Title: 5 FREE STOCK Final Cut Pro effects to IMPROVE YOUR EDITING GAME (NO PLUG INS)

As you guys know, plugins are not cheap. That's why I've made a list of 5 Final Cut Pro effects that come with the software that'll help you improve your editing game.
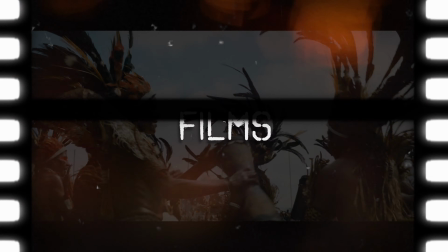So let's start with the first effect, which is an audio effect that I use in almost every project.
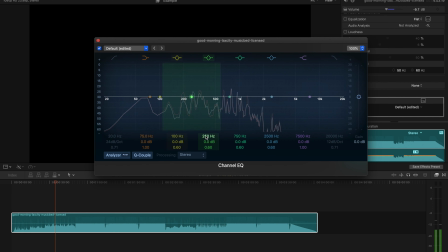It is called Channel EQ. Channel EQ is a multi-band EQ that allows you to modify your audio,
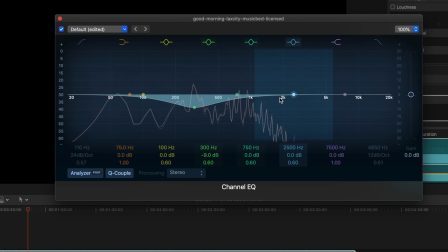whether that be creating a lower high pass filter, finding where in your audio your levels are peaking, distorting, etc.
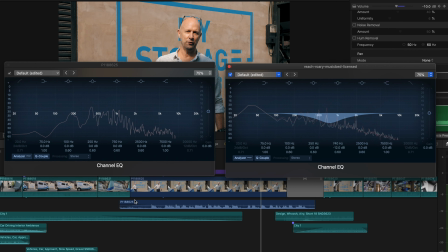And what I use it for a lot, which is adjusting the music in my project so it doesn't affect the dialogue from my subject.
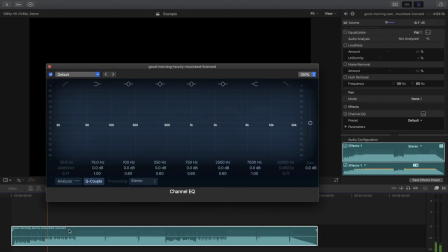I'll show you how to do that right after I point some things out so you guys will have a general sense of how to use this effect if you don't know already.
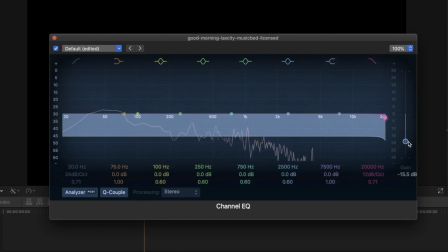So on this right side, we have a gain slider, which basically adjusts the loudness of the audio.
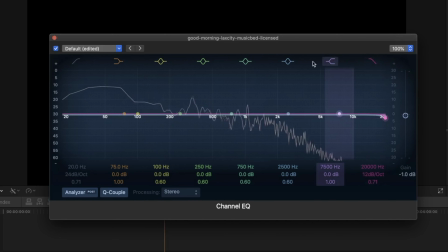We have 8 frequency bands here. With the frequencies, you have low frequencies on the left and high frequencies on the right. We can add a low pass filter by clicking this and dragging, which essentially blocks the high pitch noises.
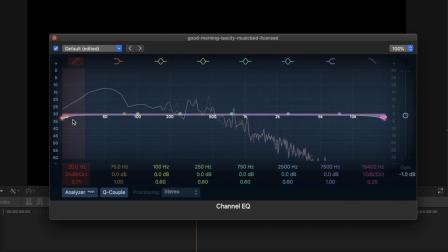And we can add a high pass filter by pressing this and dragging, which takes out the low frequencies, say for example the hum of an air conditioner. With these points, we can raise the decibels of the frequencies and lower them. We can also fine tune the range to make them more specific.
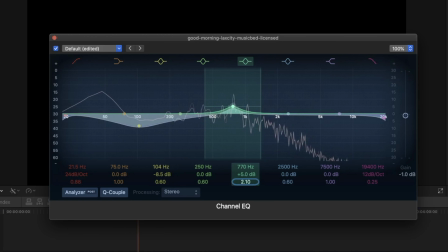This can be useful if you have a specific frequency in your audio that is a little too much and you want to lower it. Another useful thing to know is that you can save presets.
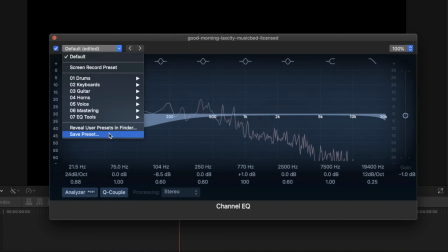So for example, if you do a lot of narration, you can quickly access the Channel EQ specifications that sound the best when narrating.
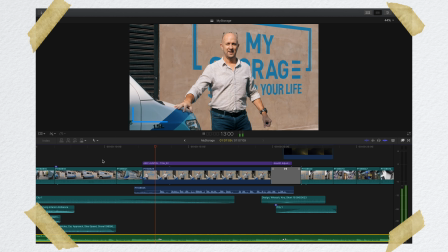So here's an example of what I use Channel EQ the most for. So I have this intro of a promotional video I shot for a storage company.
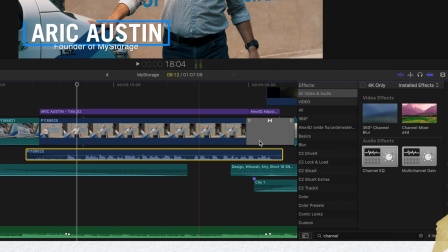I don't want the music to drown out his dialogue, so I will put the Channel EQ on both the music and his dialogue.
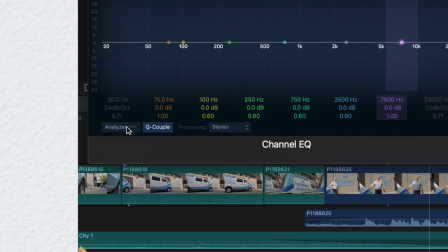I'll open both of the Channel EQ windows, I'll press Analyzer for both, and I'll find the frequency range in the dialogue that is the most pronounced.
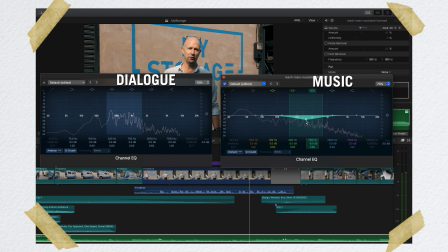I'll head over to the music and lower that same range. This allows me to keep the music playing while he speaks, but it prevents certain frequencies of the music from drowning out his dialogue.
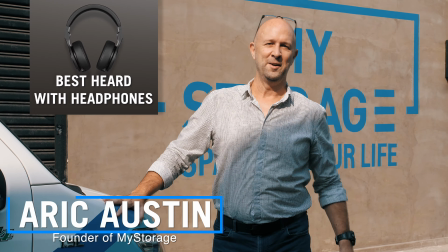So here is before.
Hi, my name is Eric Austin. I am the...
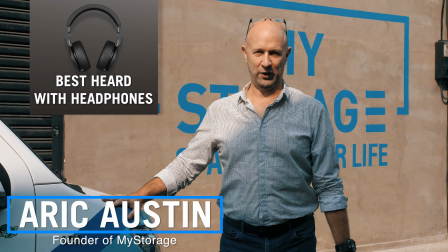And here is after Channel EQ.
Hi, my name is Eric Austin. I am the founder of My Storage.
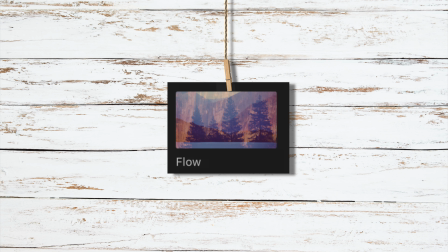The next effect is a transition called flow. This is a great one to use with interviews. Basically, it blends 2 shots together as fluidly as possible. How this is beneficial for you is when you say have an interviewee that maybe pauses too long
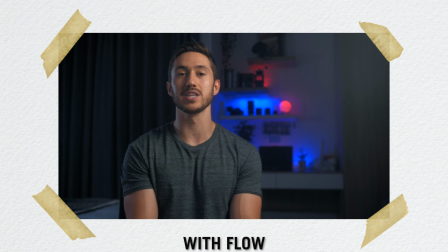and you want to cut out those pauses without making it look like you cut anything out. So for example, I'm going to make a mistake right here, and here's what it would look like when using flow to blend the cut together. This transition is not always foolproof though. Because my head was not centered, and in the first clip it was started off centered, then it may have trouble with trying to blend those two together. When in doubt though, put some B-roll over that interview section when the transition doesn't work. The third effect is one most of you probably already know about, and it is noise reduction.
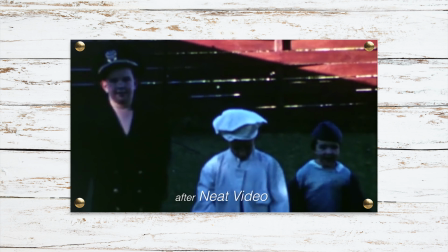I did a review on Neat Video, which is a great third-party plugin that's definitely better than FCPX's noise reduction, but this stock one is still pretty good.
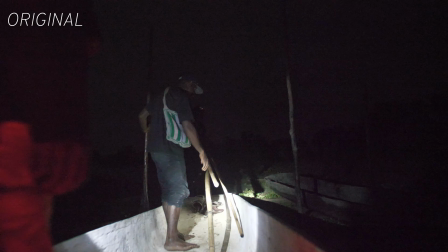For those that don't know, basically it removes the digital noise and grain found in footage.
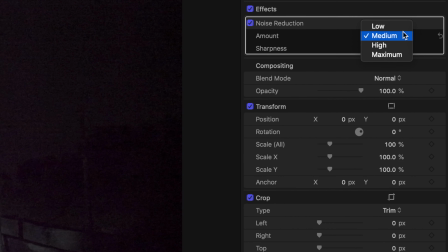It gives you options to adjust the amount of noise reduced starting from low to maximum. It also lets you add some sharpness to your shot because most of the time noise reduction does tend to smooth things over in your shot.
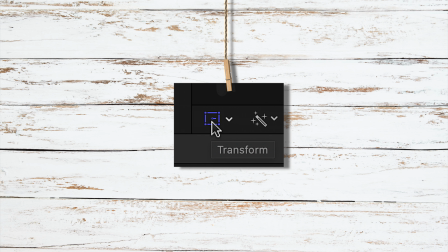The fourth effect is more of a tool, and it's the transform tool. For those that don't know this tool, basically it's like the puppeteer of your shots.
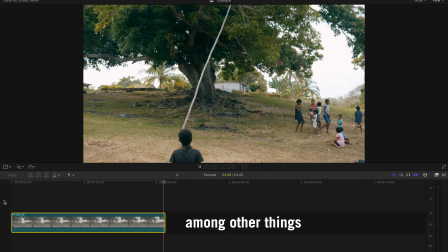It can control when your shots come in frame, it can control when your shots get bigger, and it helps you to do a little bit more advanced editing like rotoscoping.
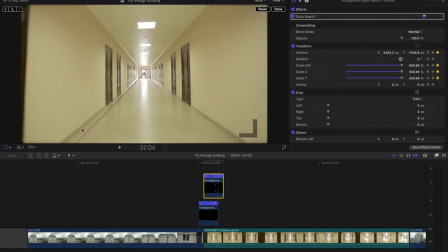Even with my YouTube videos, I use the transform tool to drop down photos and videos from above like they're falling.
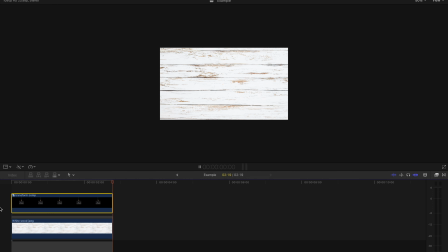I realize you can do all of this in motion, but for those that just have FCPX, this is a tool that you'll use often.